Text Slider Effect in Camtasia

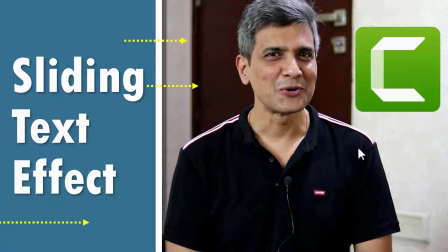[0:00]
Hi, today let's learn a cool sliding text effect in Camtasia.
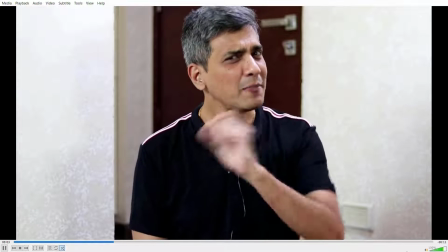[0:05]
The effect goes like this. The video plays and somewhere in the right time, a slider comes in,
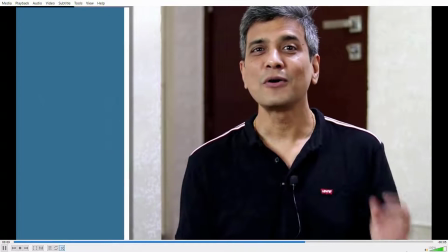[0:12]
text is displayed and once the explanation is made, the slider goes away along with the text.
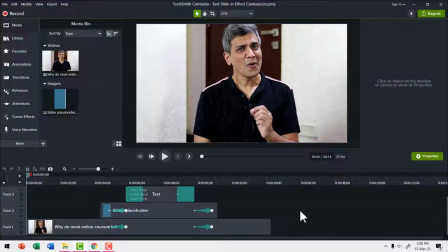[0:18]
This is how the effect looks under the hood inside Camtasia. First we have this video track. I have silenced the audio so you can observe the effect. As I move forward somewhere over here you can see that we have this slider coming in.
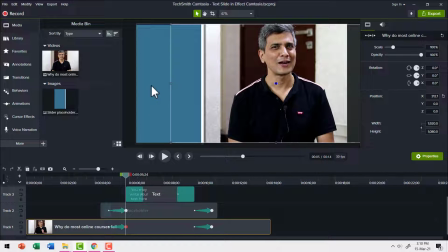[0:33]
The key thing to note here is as the rectangular slider slides into the scene, I move to the side so that I give enough space for the slider to display and then we have the text fading in and after a while the text fades out and then the slider goes back and I
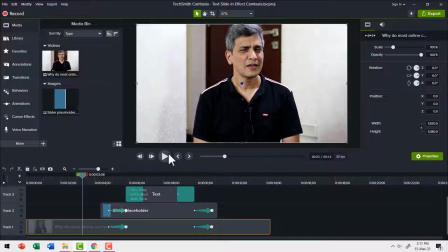[0:51]
come to position. It's a neat little trick. You can see how the whole thing plays. I'm in the center.
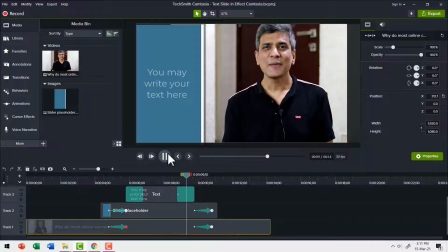[0:56]
Now I am on to the side. We have the text on one side and once everything is done, the text goes back and I am in the Santa.
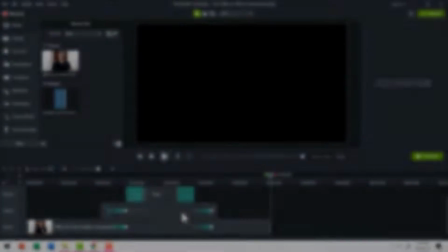[1:04]
Now let us see how to do this from scratch. I'm Ramgopal from aarthiramgopal.com.
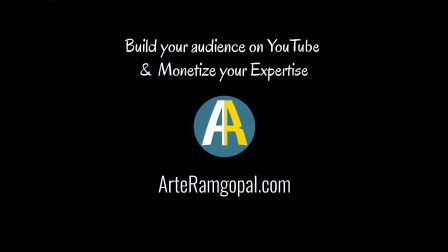[1:10]
We help you build your audience on YouTube and monetize your expertise. If you are new to this channel, please consider subscribing to this channel.
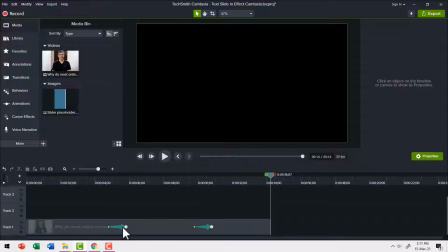[1:19]
Let me remove all the other elements which we don't really require and I am also going to remove all the custom animations that I've added.
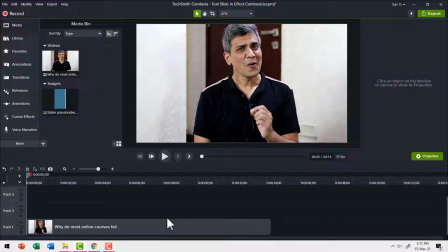[1:27]
I only have this simple video track of mine. The first thing we need to do is to create the graphic of the slider.
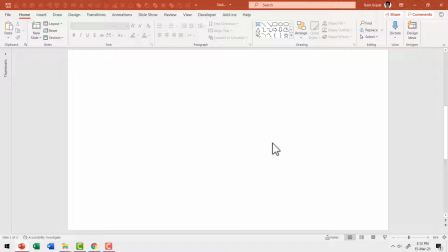[1:34]
As always, we use PowerPoint. Let me go to auto shapes gallery from rectangles.
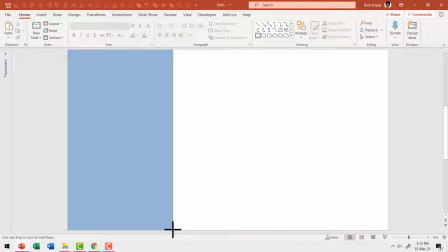[1:40]
Let me pick up this rectangle tool and I can draw a large rectangle like so that covers the entire height of the slide.
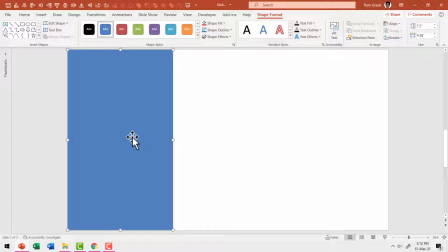[1:48]
Now I can decide the width of the card right up front or I can create a standard asset and I can always extend it the way I want. Next to separate this card from the video playing in the background, I'm going to have a rectangular bar here.
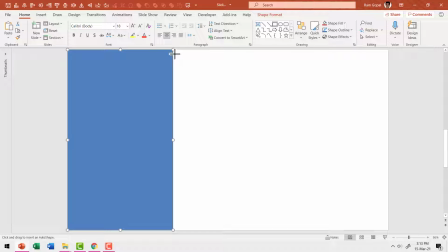[2:02]
So let us go to home again, pick up the rectangle tool and draw a bar like so. Now we need to choose the colors for these elements to ensure that there is consistency in branding.
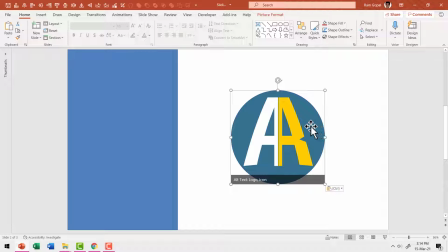[2:14]
I'm going to insert my logo here and pick up the colors from the logo to color these elements. First, let me pick up this card and it needs to be in this color. So let us go to shape fill, go to eyedropper and click on that color. And now we have the right color here for this.
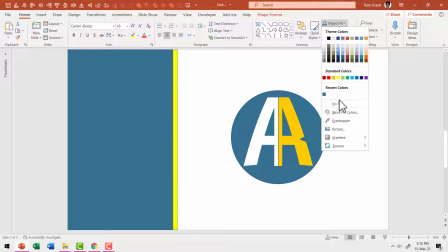[2:33]
I'm going to use white color. So let us select this, go to shape fill and go to eyedropper and use the same white color that is in the logo. We don't really require any outline for these, so I'm going to select both these elements, go to shape outline and say no outline.
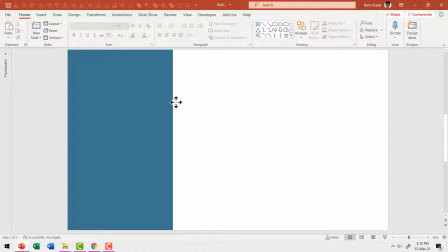[2:48]
We don't really require this element anymore, so I'm going to delete this. Now let me group both of these by pressing control G after selecting them. Then let me add some shadow.
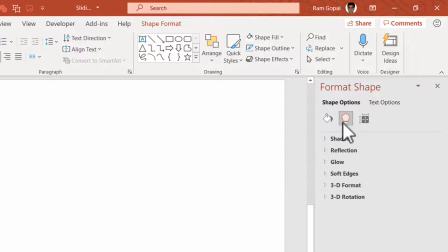[2:59]
So let me right click, go to format shape, go to effects and then go to shadow and I'm going to use one of the presets.
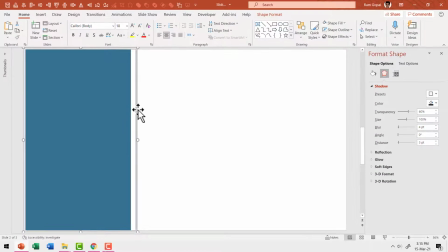[3:07]
The one I'm going to use is offset, right? So this is the shadow here. It is a bit subtle to my liking,
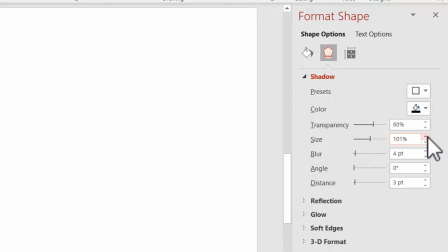[3:14]
so I'm going to increase the size ever so slightly. say one not 1% instead of 100% now that looks good. If I wanted darker, I can always reduce the transparency so the shadow is clearly visible.
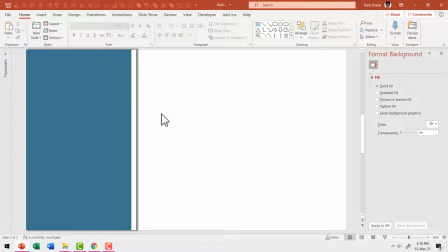[3:26]
Now this element can be saved as a picture.
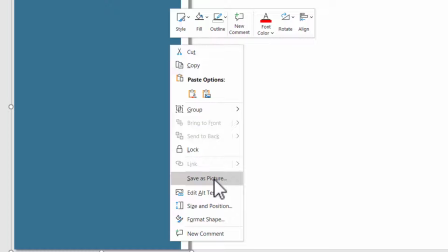[3:30]
So let us right click on the group go to save as picture and then give it a name.
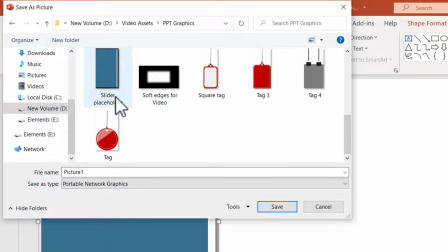[3:36]
I've already saved this as slider placeholder. You can give whatever name you choose and you can see that the save as type is portable network graphics which is PNG. Once you hit save that asset would be saved in whichever folder you chose. A good habit to develop right from the start is to have a separate folder where you would
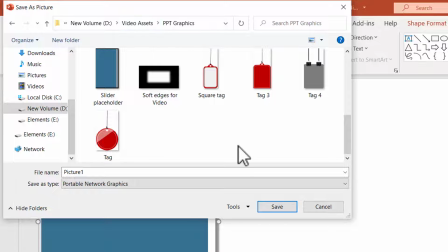[3:55]
have all the video assets stored so you can always pick them up whenever you want. I've got a separate folder called video assets and these are PPT graphics. So that is where this particular asset would go.